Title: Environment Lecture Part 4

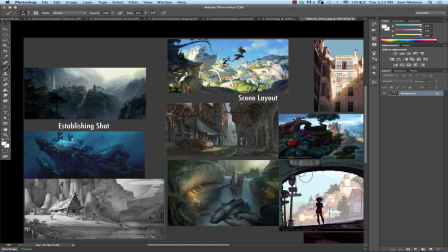That's from Hunchback of Notre Dame. This, I think, is that same Chinese artist that I forgot his name. It's something like Jing Zhuangji or something. I'm not sure if that's the right pronunciation, but that's Dussault again.
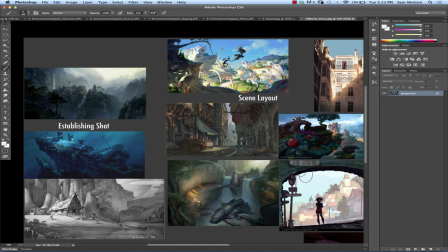Who is that? Armand Serrano. And this is Nathan Fowkes.
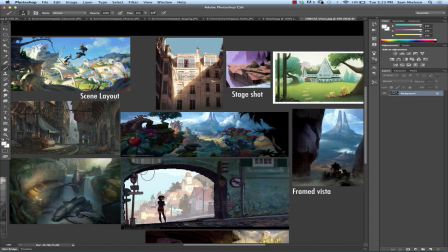So a stage shot or a staging shot is one where you're trying to show this is where the action is going to happen. So this is showing a specific location from the perspective that we would be seeing it happen, right? So this is where the two people would be talking to each other.
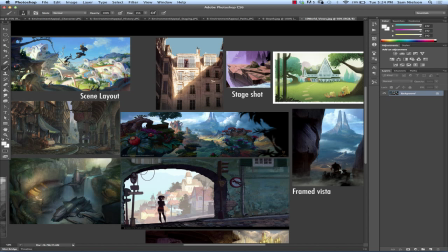I know that some of these, from a technical standpoint, would still be establishing shots, like this one outside the building. But, you could actually have a conversation be happening here in this scene, and it would be natural. It would feel okay, right?
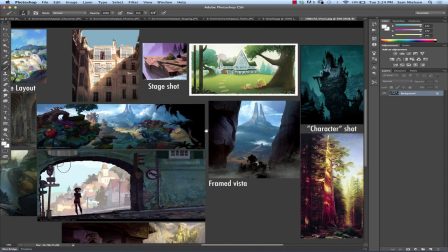Then there's the framed Vista shot. And this is a combination of the
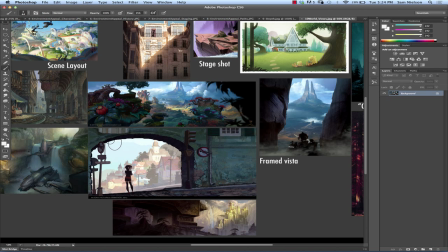establishing shot that I said at first, where you're seeing something from a distance, and some foreground element. What's nice about this is that you're able to tell us a little bit more about the details and life of this world and give us a bigger picture thing, both in the same shot, right? But they're kind of distinct and separated.
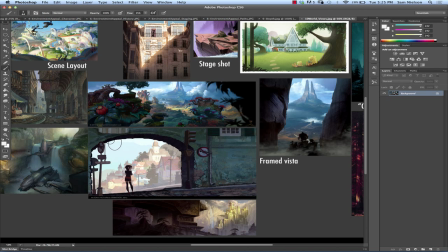It's not really about this. It's about this, but this gives us a little bit more information, right?
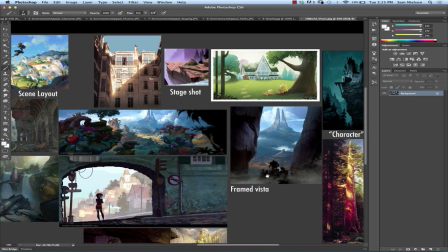Who did the Croods art? That's not Nathan Thought. This is Leighton Hickman.
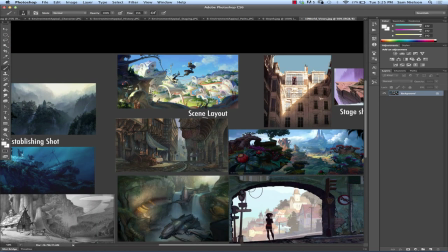And so this is a difference between the scene layout shot and a framed vista, right?
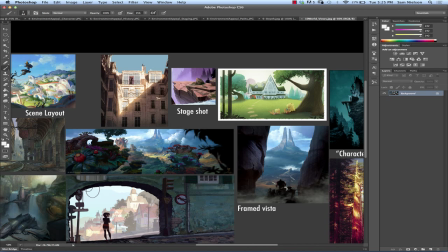So in the framed vista, we get this a little bit and this glimpse of something going behind, whereas the scene layout is going to show us everything, right?
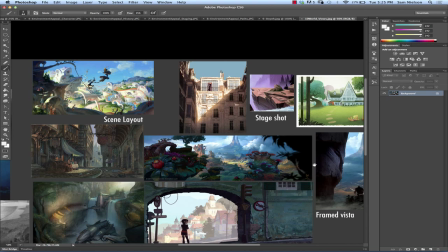They're trying to show as much of the world as possible, just in case you're foggy on the difference between those two.
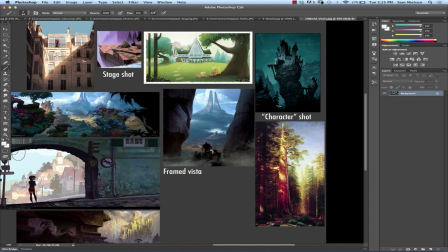And then there's the character shot. So character shot is about a thing.
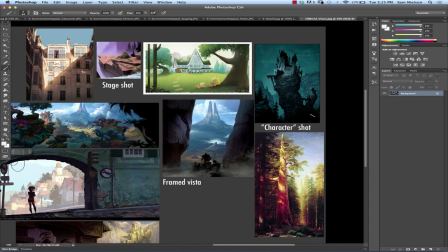There's one thing that this is all about, and that's what your entire frame is. In this case, it's about this tree. And I think that this piece, I forget what the name of it is, but it's the name of the tree, right?
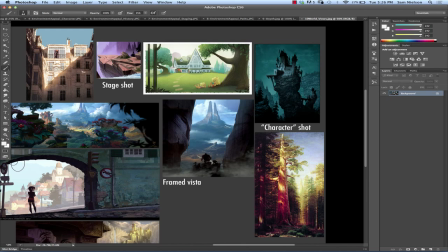And it's not really about any of the details of the scene. There may even be a vista of sorts in this.
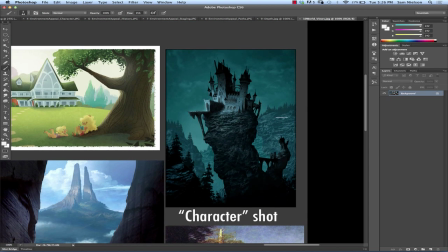We can see back into the forest here, or we can see the mountains around it, but those are all an afterthought. It's really about this character, and it's not really about the details of this castle either.
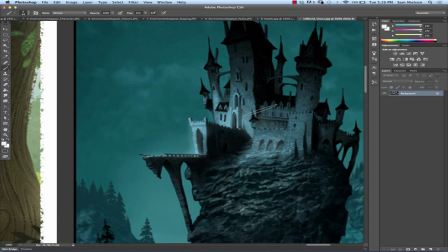I think this is Luc de Machelier,
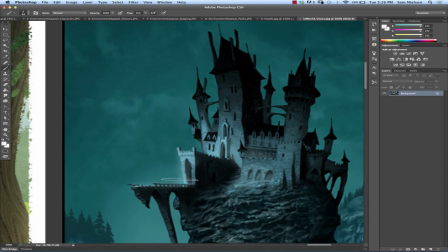and the details of the castle are nice, but they're really just there to support the character of the castle, right?
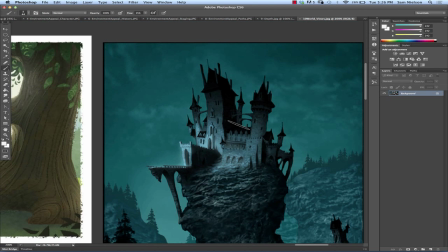I think this is actually from Hotel Transylvania, so that would be a hotel, not a castle.
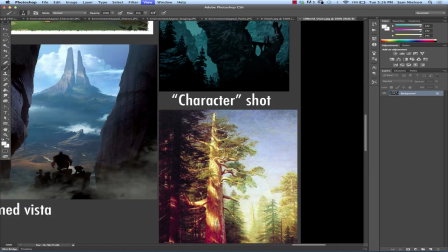Or a castle that is a hotel. So, which of these do you want to do?
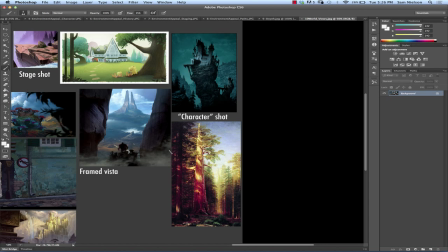And I'm going to leave that decision up to you, but I'm going to make some recommendations.
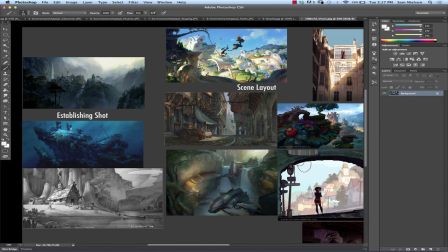So if there is one thing in the world that you really want to show, and it's more the idea of that thing than anything else, then I would do either the establishing shot or the character shot,
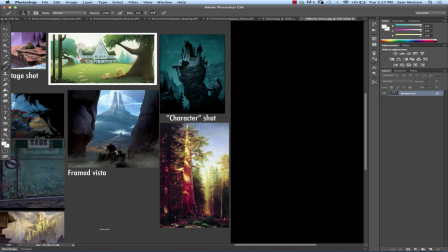right? If you just can't show that one thing without giving somebody a street level, get a feeling of now you're down amongst it and you can see what these trees look like up close, but wow,
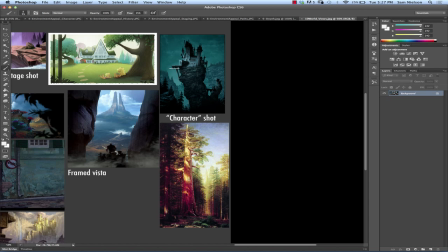there's this giant mountain vista. Do this, the framed vista, okay?
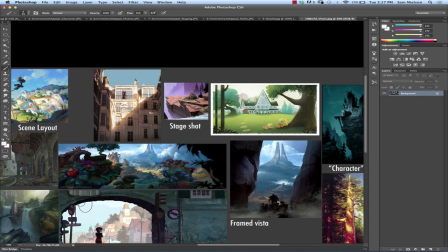I think a stage shot is fine.